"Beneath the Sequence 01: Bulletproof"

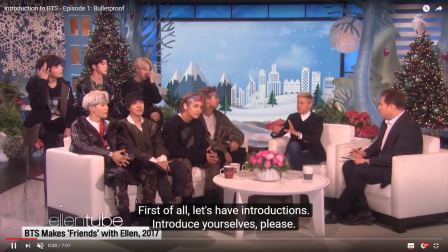(12:19)
So this part where Ellen talks and introduces the members here,
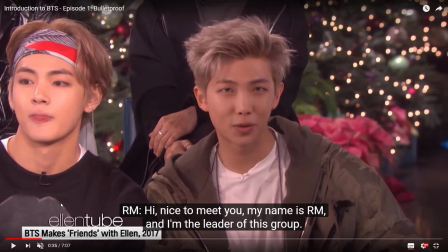(12:26)
this interview is actually really good because Ellen goes straight to the point and just asks, so who are you guys? Just introduce yourselves, and this will set off the sequence where they just introduce themselves with their title cards and whatnot.
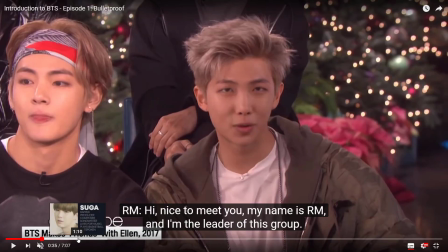(12:43)
And her question frames her as a surrogate for the audience because, you know, the viewer themselves are also asking the same question, like, who are these people? As an editor, it's my job to answer those questions and immediately just get those questions answered as soon as they're thinking that stuff.
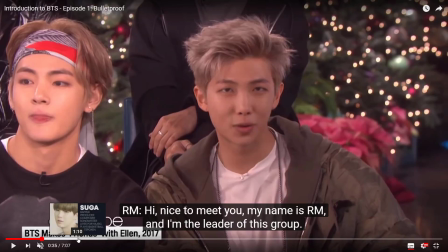(13:01)
Also, it would be a lot more charming for the boys to introduce themselves as well, because this is about them. This isn't about me. This isn't about whatever narrating voice I could have used.
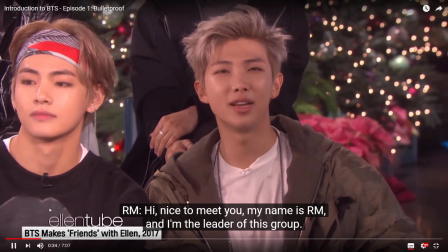(13:12) RM, I'm the leader of this crew.
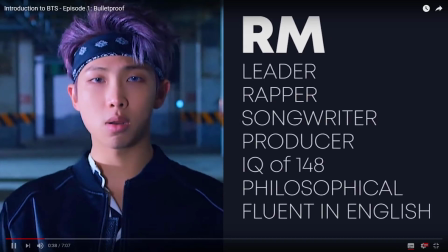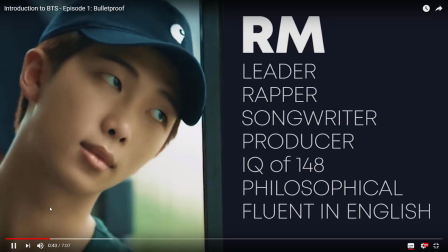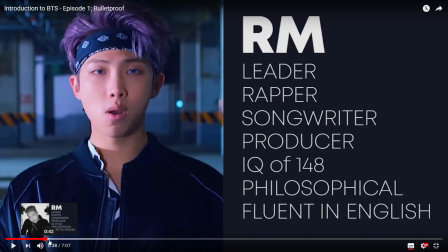(13:24)
Okay, so this is probably the most contentious part of this video. Anyone who's been with me knows all the troubles that I went through about this. Anyways, so for this sequence, I wanted to do a very nice,
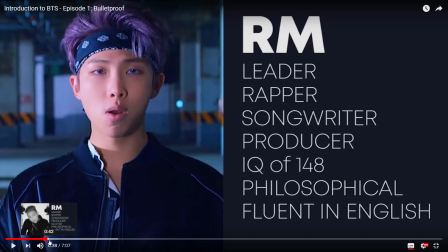(13:37)
clean way of presenting information because in a fast-paced video, you can't write paragraphs and expect people to read that stuff. There were a lot of times I did want to put quotes in there, but because they didn't actually say it,
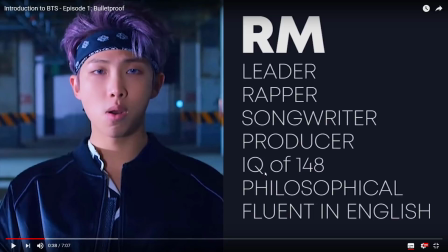(13:50)
and that would force me to just put a big giant wall of text here. I didn't think a lot of people would bother to read it, so I wasn't able to include all that stuff, and I can't just write a big giant, like, sentence here because this is only going to be like 5 seconds.
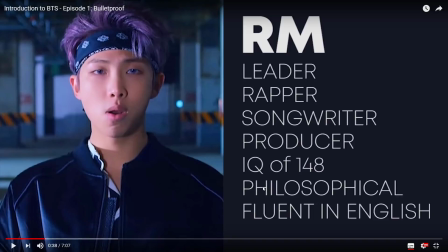(14:04)
I know people do pause this so they can read all of it, but sometimes people don't, so then I just keep it short, simple. My inspiration for this sort of layout was like a PowerPoint, but the hardest part was transitioning everything and make everything flow nicer because
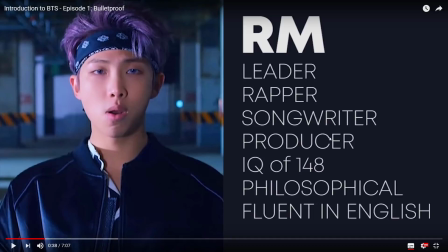(14:19)
I did want to make this very polished, but I didn't want to make it look like I made it out of, I don't know, something out of Windows Movie Maker or something simple like that. To give it extra polish, I had this sort of sliding animation for every single component here, including this part here in the back.
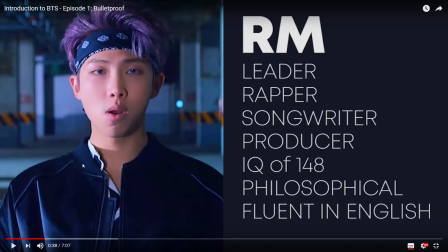(14:37)
At first I didn't think I could do it, so I actually at first looked through a bunch of templates online for business presentations. But then after seeing how sort of easy it was, I decided, you know, just to do it all from scratch.
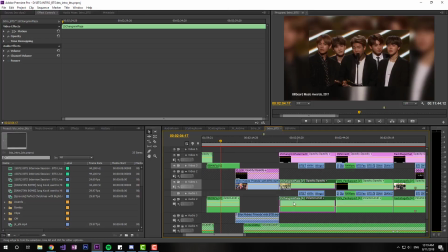(14:52)
So we're just gonna, how about we show that part off a bit?
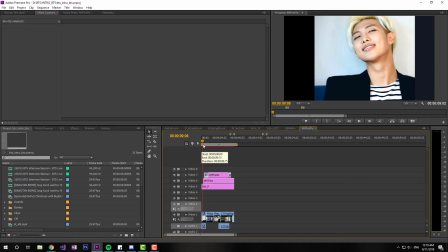(14:56)
So let's just look at RM's profile. in here, you can see like this whole entire sequence by itself.
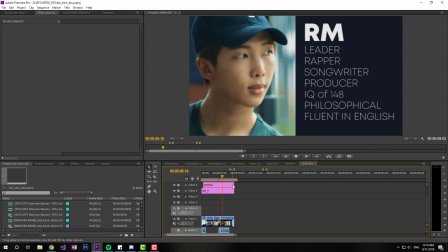(15:06)
So you can see here, like there's different moving components in here. And once we draw out,
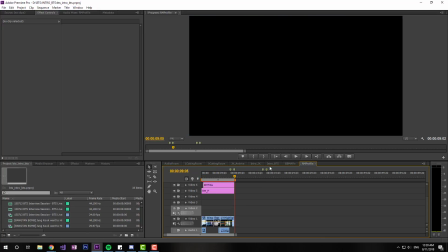(15:13)
we have this sort of black space here, so that when we have the clip underneath it, that's the next thing that will show. You'll see that there's different layers here. There's extra layers because this at first used to be on a whole, its entire channel by itself, but I eventually moved it.
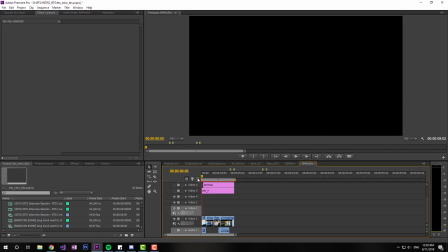(15:27)
So now we have this. So if you notice here, what I do, I'm just going to remove these two parts,
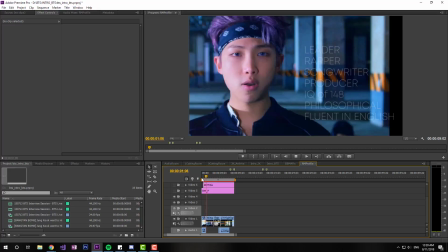(15:35)
and you notice how I just shift these things here, so that way his face is centered on this quarter section.
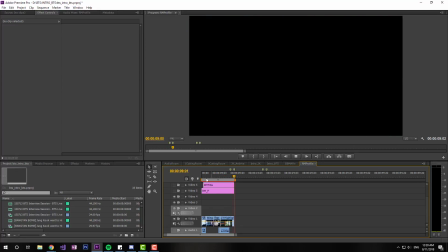(15:43)
There's still a black space here, but it doesn't matter too much because no one's going to see that, because we put this purple thing here, so they won't see that.
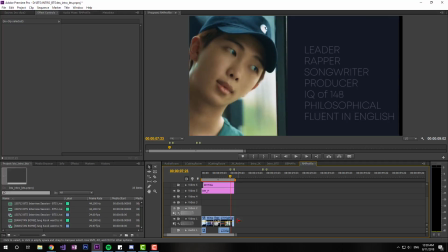(15:51)
Although it's very tricky to get this thing to get the back layer here to slide before this one,
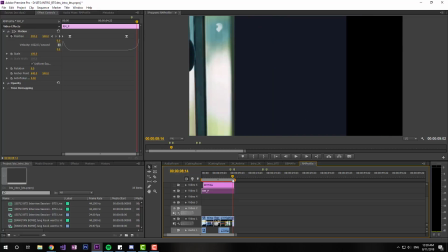(15:59)
because this thing has different velocities to make it look like it's part of different pieces,
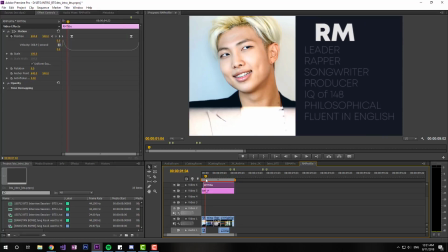(16:04)
like a diorama. The title itself is on a different layer, moves at its own velocity, at its own pace, and then it leaves at its own pace.
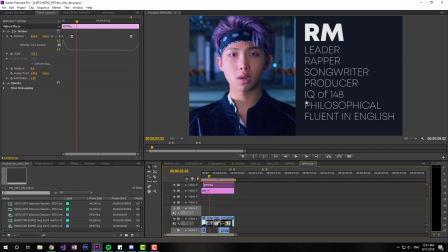(16:12)
In fact, it's the last thing to leave the sequence. Also, the text here just kind of is pretty easy.
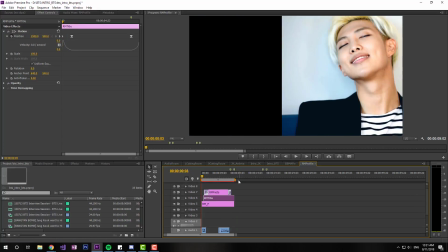(16:18)
It just fades in.